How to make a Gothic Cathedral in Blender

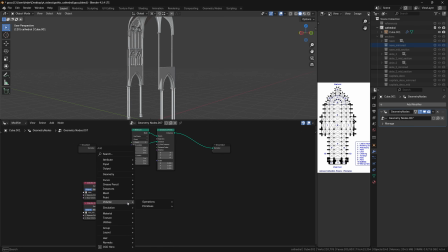(12:22)
Hence, I started joining together the base nave and its mirror counterparts, feeding the result into the instance on points node linked to the first mesh line node.
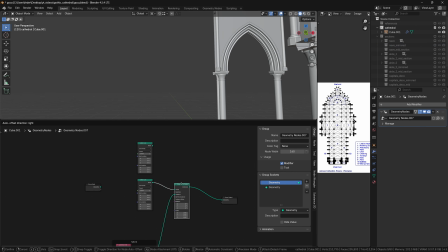(12:31)
I then duplicated both the mesh line and instance on points nodes, and I joined them back into the original branch of the node tree with a join geometry node. I would use this second branch to control the different midsections of the cathedral.
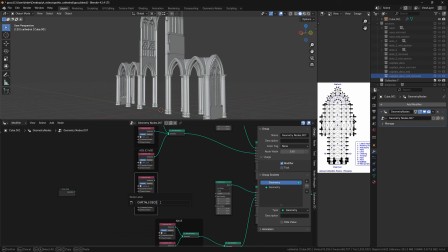(12:46)
With this logic, I started adding the different pieces together, including the aisles 1 and 2, again with the respective mirror instances and the decorations for the capitals as well.
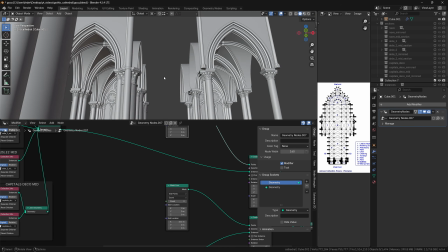(12:56)
With these two macro blocks ready, I could now work on increasing the iterations count for both mesh line nodes separately as to create the entire
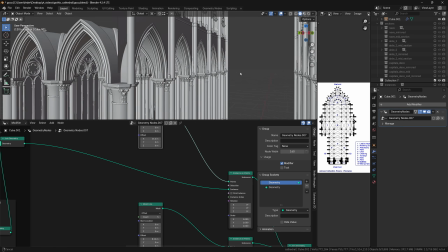(13:04)
quar structure without having to deal with overlapping geometry and in an optimized way when it comes to the overall poly count of the model.
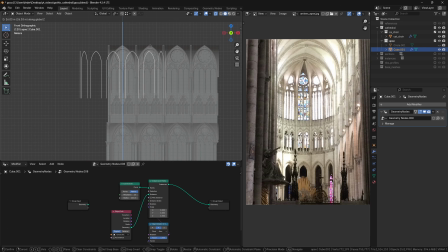(13:12)
With the quar ready, I moved on and started modeling the apse. For that, the fundamental part was working on its so-called umbrella shape,
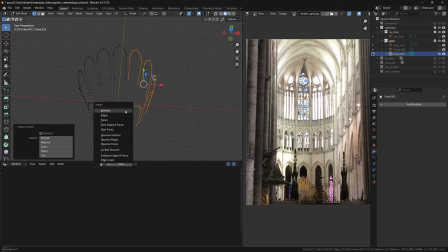(13:21)
and in case you might need precise guidance on this, you can reference this video here.
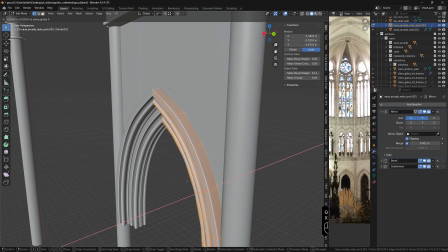(13:25)
The rest is similar to what was already shown for the nave section. In particular, I first modeled the different items of a singular section of the apse,
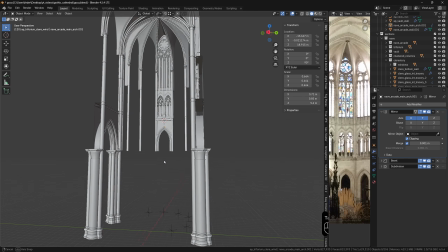(13:34)
from the clerestory to the triforium and the arcade, and this was my original collection of meshes,
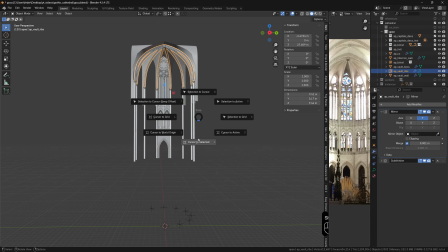(13:40)
and I then instanced the other iterations by simply creating instances of this original collection and rotating the instances around a pivot point
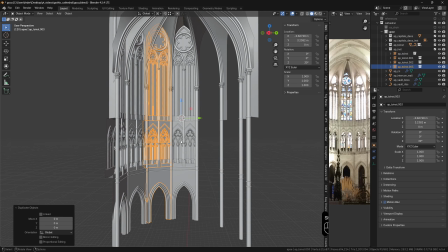(13:49)
placed at the center of the apse itself.
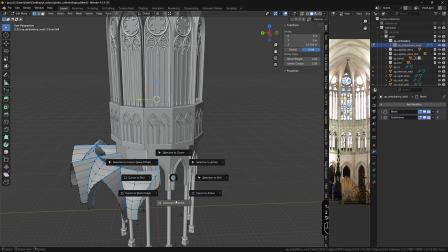(13:51)
I then proceeded to model the ambulatory and its sets of vaults displaced around the circular shape of the apse, and finally the chapels.
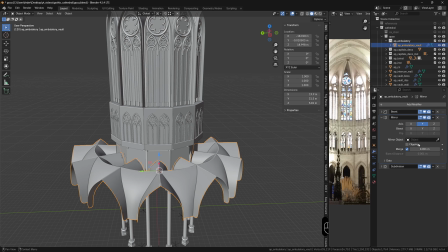(13:59)
The techniques I used in both cases are similar to what I did for the nave and the apse,
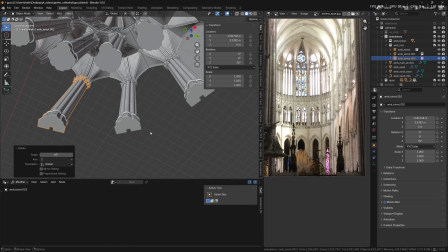(14:04)
where I leverage a lot on instances to be applied to every repeatable section as to optimize the overall poly count as much as possible,
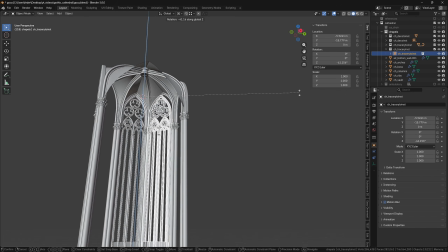(14:12)
keeping the whole project manageable even with an already large number of objects in the scene.
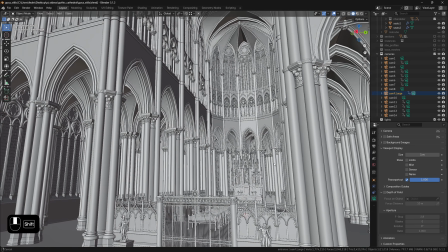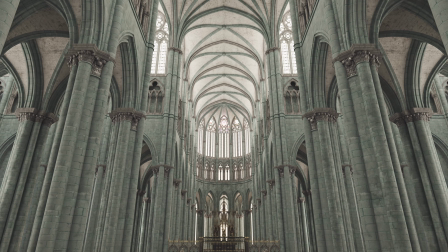(14:24)
Let's now talk a bit about texturing. The main materials for the cathedral are conceptually not that many.
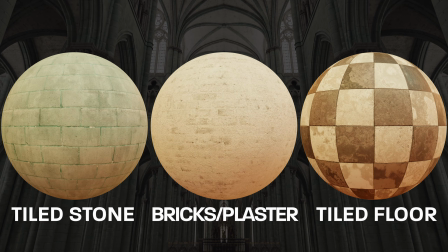(14:30)
There needs to be for sure a tiled stone material, which is going to be predominant in the composition, to be applied to vaults, columns and piers, a brick and plaster material for the vaults, something for the floor, and then stained glasses.
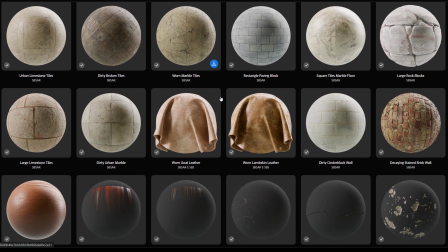(14:44)
For the tiled stone material, I downloaded from the web a nice scanned set of RGB textures and I imported them into Blender.
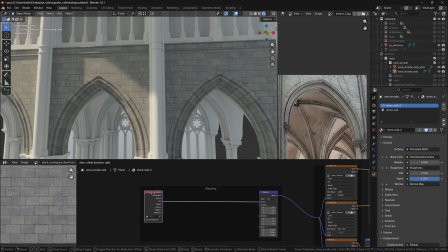(14:52)
Since I was using lots of instances throughout the composition and to avoid obvious repetitions with displayed textures,
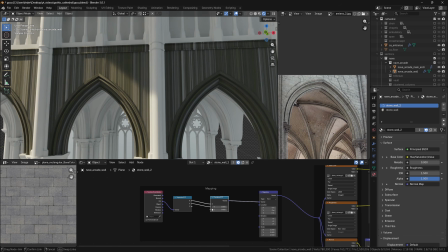(15:00)
I separated the output of the texture coordinate node into the X, Y, and Z channels, and I then recombined them,
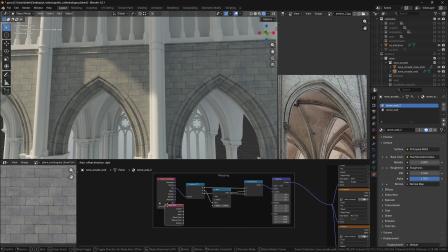(15:07)
adding just a bit of randomness by exploiting the random output of the object info
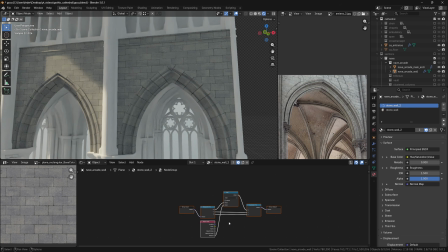(15:12)
node in combination with some math operation to be performed at each channel level.
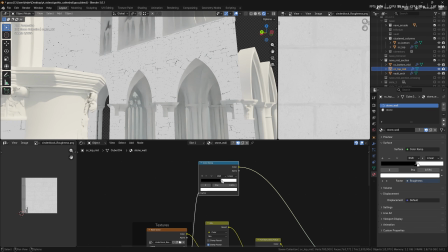(15:17)
To emphasize the sense of separation among the different stones of the original set of textures,
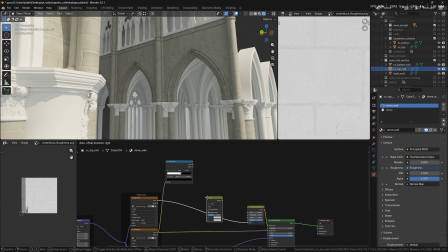(15:23)
I used the roughness map as a source of information to be fed into a color ramp node to try to isolate the different crevices,
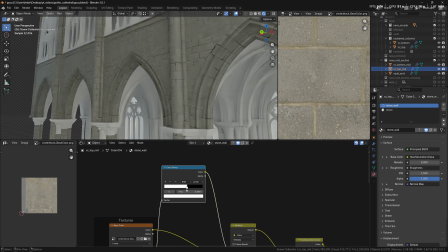(15:31)
finally to be used as a mask in a color mix node to make them more evident in the final output.
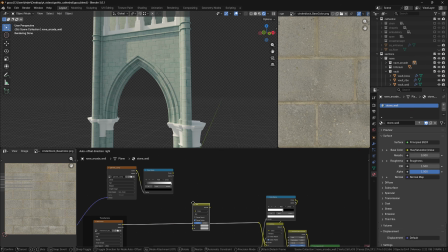(15:37)
I then imported some grunge maps to be mixed on top of both the albedo and roughness maps of the main material,
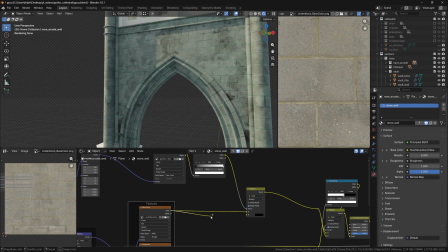(15:43)
just to add a bit of dirt and muddiness to its overall look. With this in place, I started applying the stone material where needed to all the different meshes in the composition.
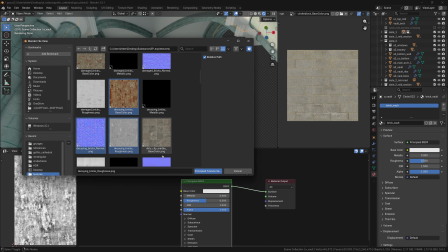(15:54)
Moving on to the vault, I started with the standard bricks material to be applied to the target mesh,
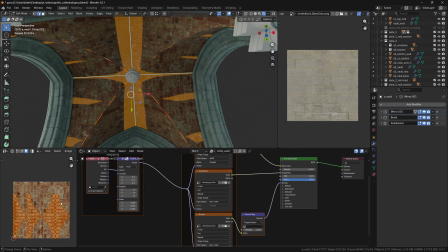(16:00)
unwrapped in accordance to the intended direction of travel for the texture. With a separate BSDF shader, I added a plaster material,
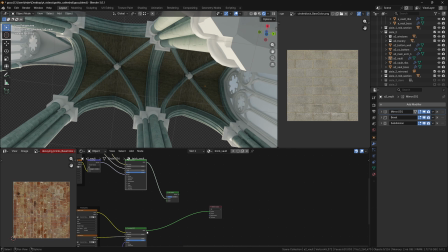(16:07)
again based on scan PBR textures, and I mixed the two shaders with a mix shader node.
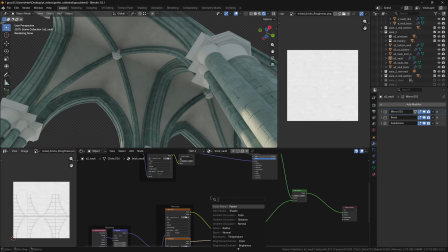(16:13)
To create the transition mask between the two materials, I fed the roughness map of the brick material into a color ramp node, and I used it as the input of the factor socket of the mix shader node.